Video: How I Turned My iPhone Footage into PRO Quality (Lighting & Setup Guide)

If you are recording videos using your phone, you can use an app called Blackmagic, which allows you to lock the white balance in the camera. Because you're using a light that you can control, the CCT, then you can make sure that your phone doesn't change the white balance automatically. By locking into a specific number, you have confidence that your light condition and your camera is not gonna change.
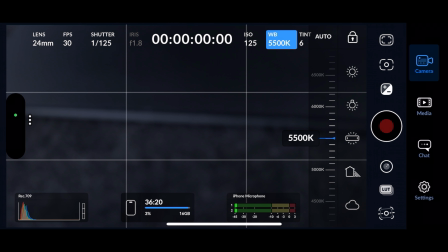In the Blackmagic app, you change the WB and press lock.
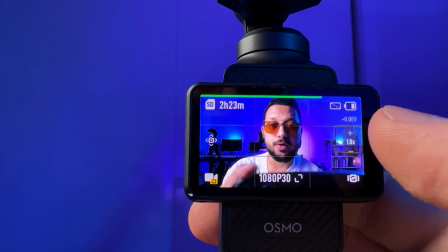If you are using the DJI Pocket 3, you can also change this configuration by simply stopping the video,
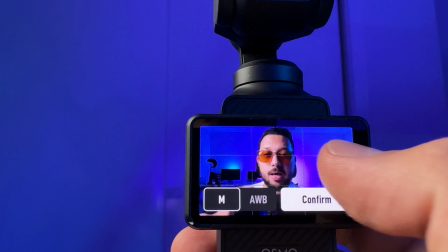going to the Pro mode, white balance, and here you can define manual, and you can change to the white balance that you want,
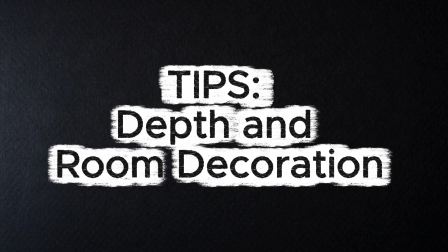and you press confirm. The first one and the cheapest one is to understand depth.
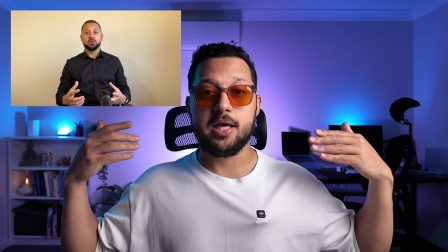When you are too close to the wall, it doesn't create that immersive experience. All you need to do is basically move you away from the wall. When I started recording videos for YouTube, the whole room decoration was completely different. I didn't have to buy expensive furniture, but I had to think on a way on how to organize the furniture to maximize the depth of my video and to enhance the whole experience. I tried to put the camera in a position that was symmetrical, so I could be in the center of the room and have both sides equally showing on the video.
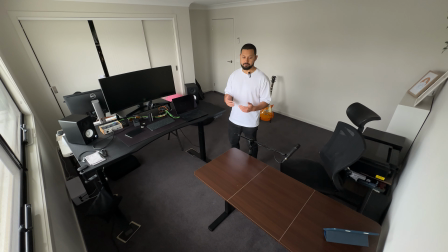So this was the original layout of my room. As you can see, the background originally was the wall, and there was the bookshelf as well. I was also using a very ugly desk, which I later upgraded to a better one.
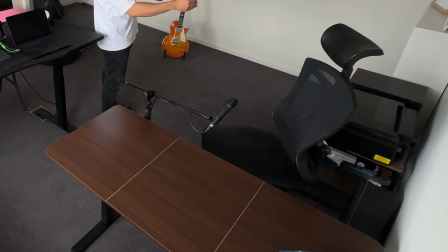I was using one of those dynamic microphones, which were really good, but just in terms of saving time and making things simple,
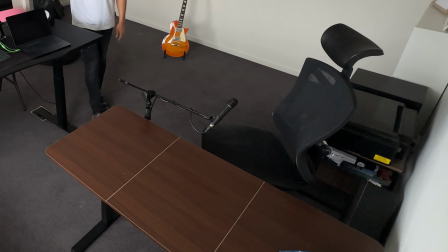I decided to use now the DJI microphone, because the audio and the video,
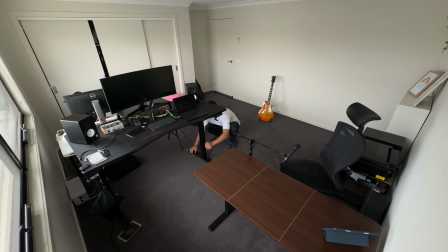they come together in the single file. I wanted my desk to appear in the background,
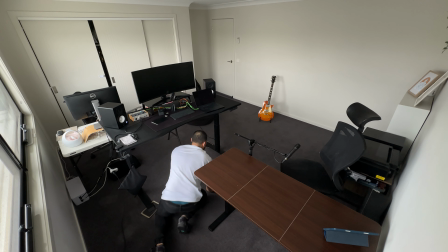so I decided to push the desk closer to the wall so it would show in the background.
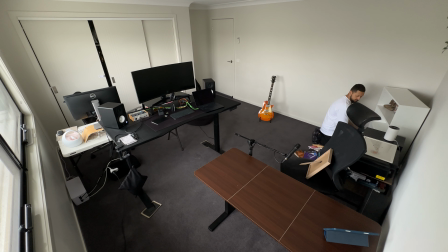I also wanted the bookshelf to be appearing in the background.
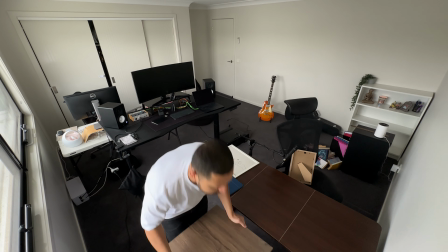I didn't think that the printer looked good in the background, so I decided to move the printer away.
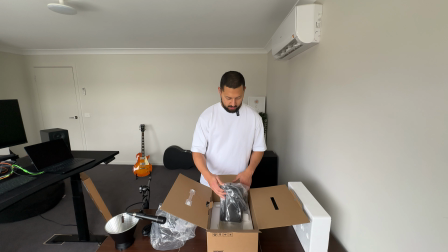And that's the unboxing of my key light.
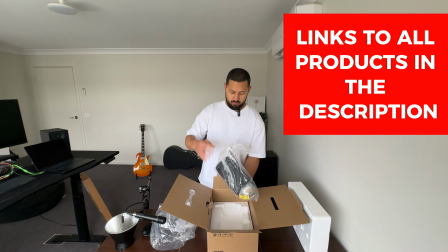This key light is from a company called Neewer, and all of the equipment that I use today, you can find the links in the description below.
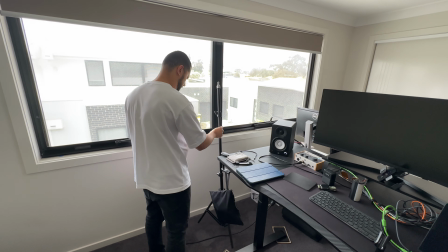For the key light, you need to buy a separate tripod,
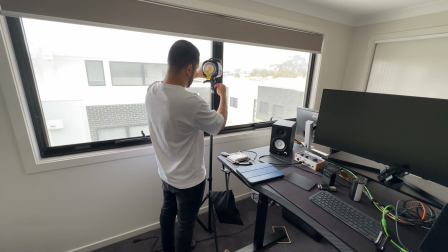and I decided to go with a heavy-duty tripod because the key light is heavy, and with the softbox becomes even heavier.
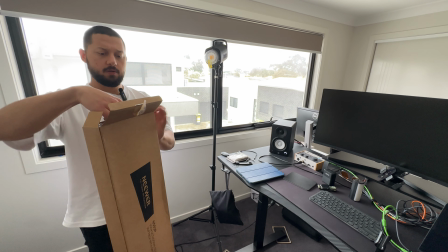So you need something more sturdy to make sure the key light doesn't fall. And that's the unboxing of the Softbox, again from the same company.
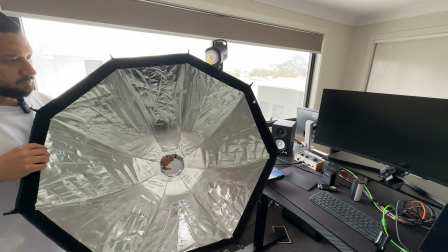It's how the Softbox comes, and you can attach the diffusers.
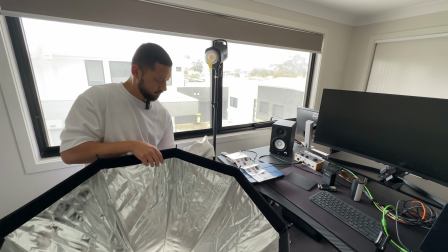For this Softbox, there are two levels of diffusers, that one and this one.
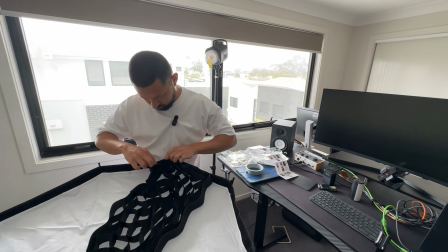This is the honeycomb grid that I mentioned before, and it's very easy to install.
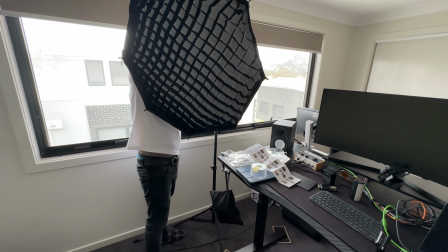To install the Softbox, you simply clip it to the key light. So that was my self-testing the key light.
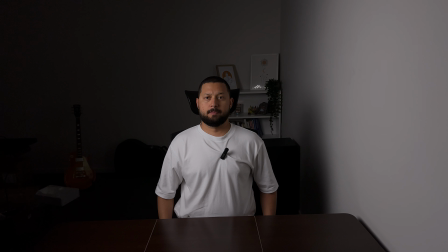What I dislike about this setup was the fact that there was a lot of spills of the key light on the wall,
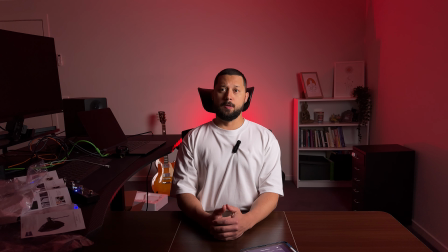and of course that light bounces back to my face. And this was another test using the desk next to me so that the computer could appear on the screen. It's a little better, but my desk is always very messy and I didn't like that setup. I hope this video was helpful to you. I bought all of the equipment with my own money. I'm not being sponsored by either DJI or Neewer. I'm starting my YouTube journey, and if you could like and subscribe, that would help me a lot. And if you have any questions, feel free to drop them in the comments below and save the video for later. See you next time.